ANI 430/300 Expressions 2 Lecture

If not, like it happened with me,
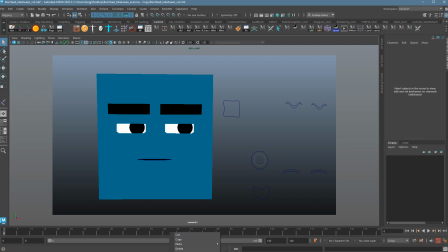just go down here to the timeline, right click and choose audio, which you can't see on my computer, but I am doing it.
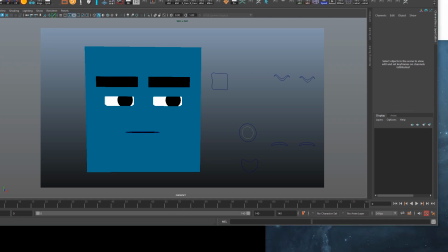And you'll actually see, I mean, I kind of want you to see this. Let's see if I can get this in the screen.
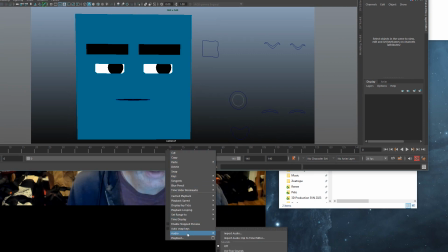So if you go down to, where is it? Oh yeah, right there. So go to an audio. Right now it's on the off. I'm just going to click on Boxhead Monster Eyes Locked.
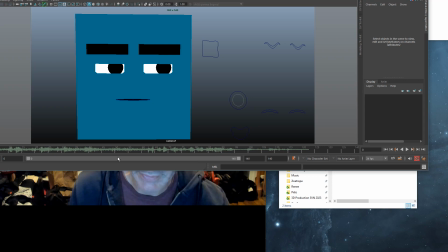This is, oh no, Upset. This one. Upset's the clip. I'm like, that doesn't seem right. And then the audio clip should pop up. If it doesn't play back, go over here and double check that you're running at 24 frames per second.
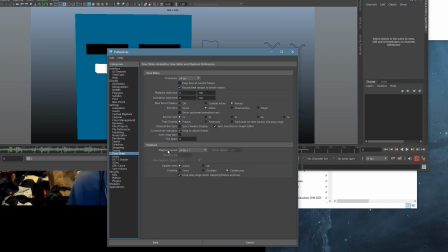And if you click on your option box here, you also want under your animation settings. Oops, no, it was under timeline, my time slider, my bad. Go to frame rate, make sure that's 24. And most importantly, make sure playback speed is at 24 frames per second times 1.
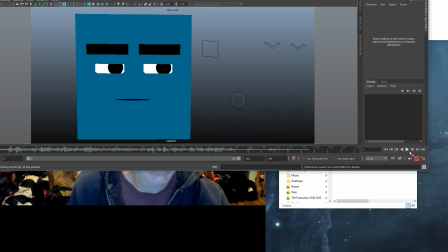If you do all that, you should be able to press play and hear it.
I can understand you're very upset. Kittredge, you've never seen me very upset.
All right.
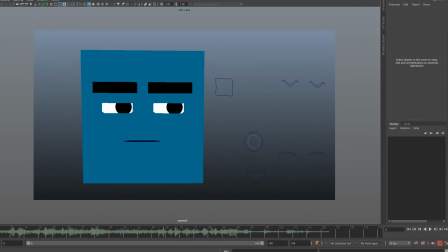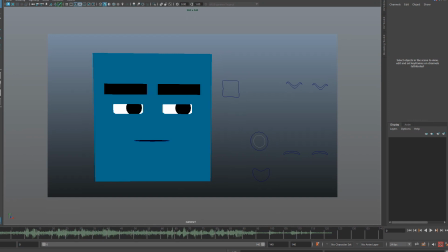So I'm trying to pull this back into shape.
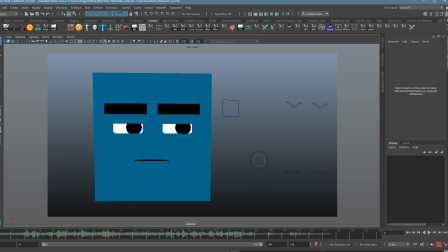I guess I could pause while I do this horror show, but I'm so close. All right. So this is a clip from Mission Impossible, and where you're hearing,
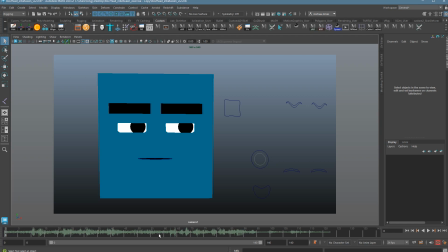I guess the lead guy, Kittredge, so he's the kind of the boss of the unit, telling Ethan, who's sort of the do-it-all guy, is Tom Cruise's character. He's the action guy, telling him not to get upset, and he says he's going to get upset. I don't know the context beyond that, honestly.
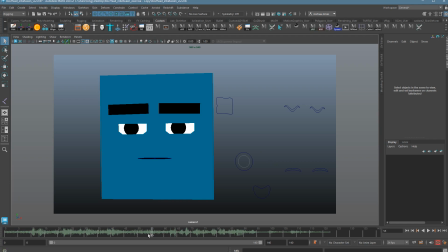I can understand you're very upset.
So this whole thing here, which I can understand you're really very upset, that's something being said to him, and then he responds with, Kittredge, you've never seen me very upset. So at the very beginning of this clip, he's doesn't have a lot to do.
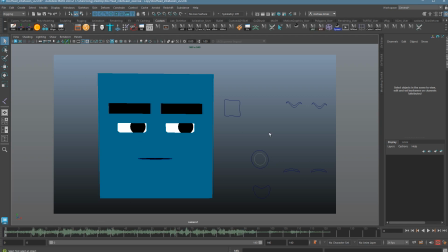So I start with him just kind of looking to a different direction. This is a trick I use all the time. And then when the other character starts talking, he looks over at him and establishes this is where that guy is.
I can understand you're very upset.
So it's just the look over at the very beginning. He's just going to hold that for a while.
Kittredge.
And now he's going to deliver the line.
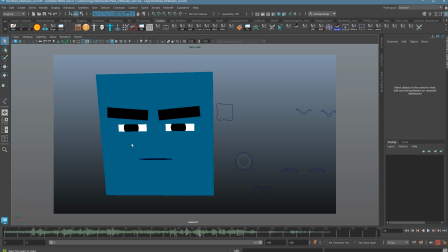So the first part, Kittredge, is delivered more aggressively with the head tilted down.
You've never seen me.
We get a little flare here when he says seen. You always want to be thinking about inflections in the voice when you hear them. When you hear something really strong there in the voice, those moments that really stand out,
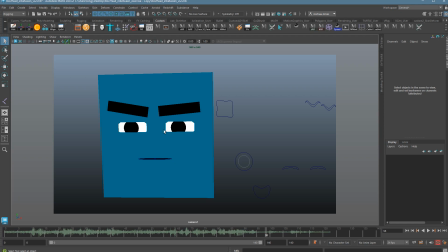you want to think about a really good and contrasting expression of what you currently have in order to sell it. If you're doing really subtle stuff, there's a good chance we're going to miss it or not feel the connection.
Very upset.
At the end, he kind of goes back to this eye squinting as he's challenging this guy.
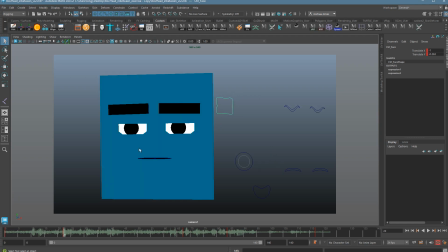It's really important while he's delivering these lines that when he looks over and he's talking through these, that it appears that he's still looking in the same place, which requires, in this case, to actually move some of the controls to balance it out. So actually here, I take that back.
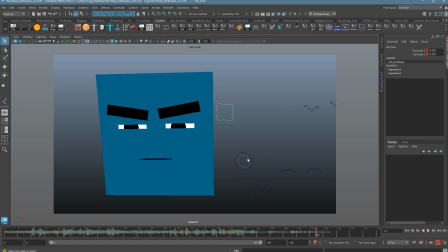It's pretty convincing no matter what I do with the head right there. But you might have to adjust the eyes so it looks like they're still looking in the same place, even though they're not. Kind of like we talked about in class last week. So we're just looking at those main keys. If I grab all the controls here, you can see we just have the 1, 2.
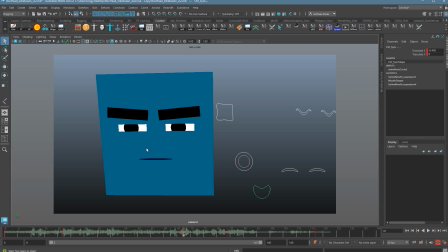When he looks at Kittredge, he gets a little bit more aggressive, a little bit of a flare there as we hear that voice pick up. And then he comes back to maybe a little bit even more aggressive with those eyes squinting.
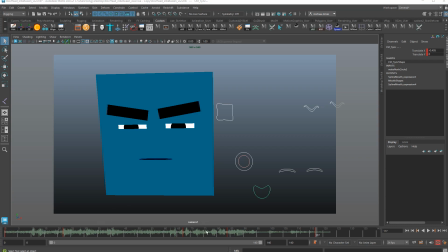So this is how I like to start out my shots, blocking it out just like the body, so I can hit my main key points here.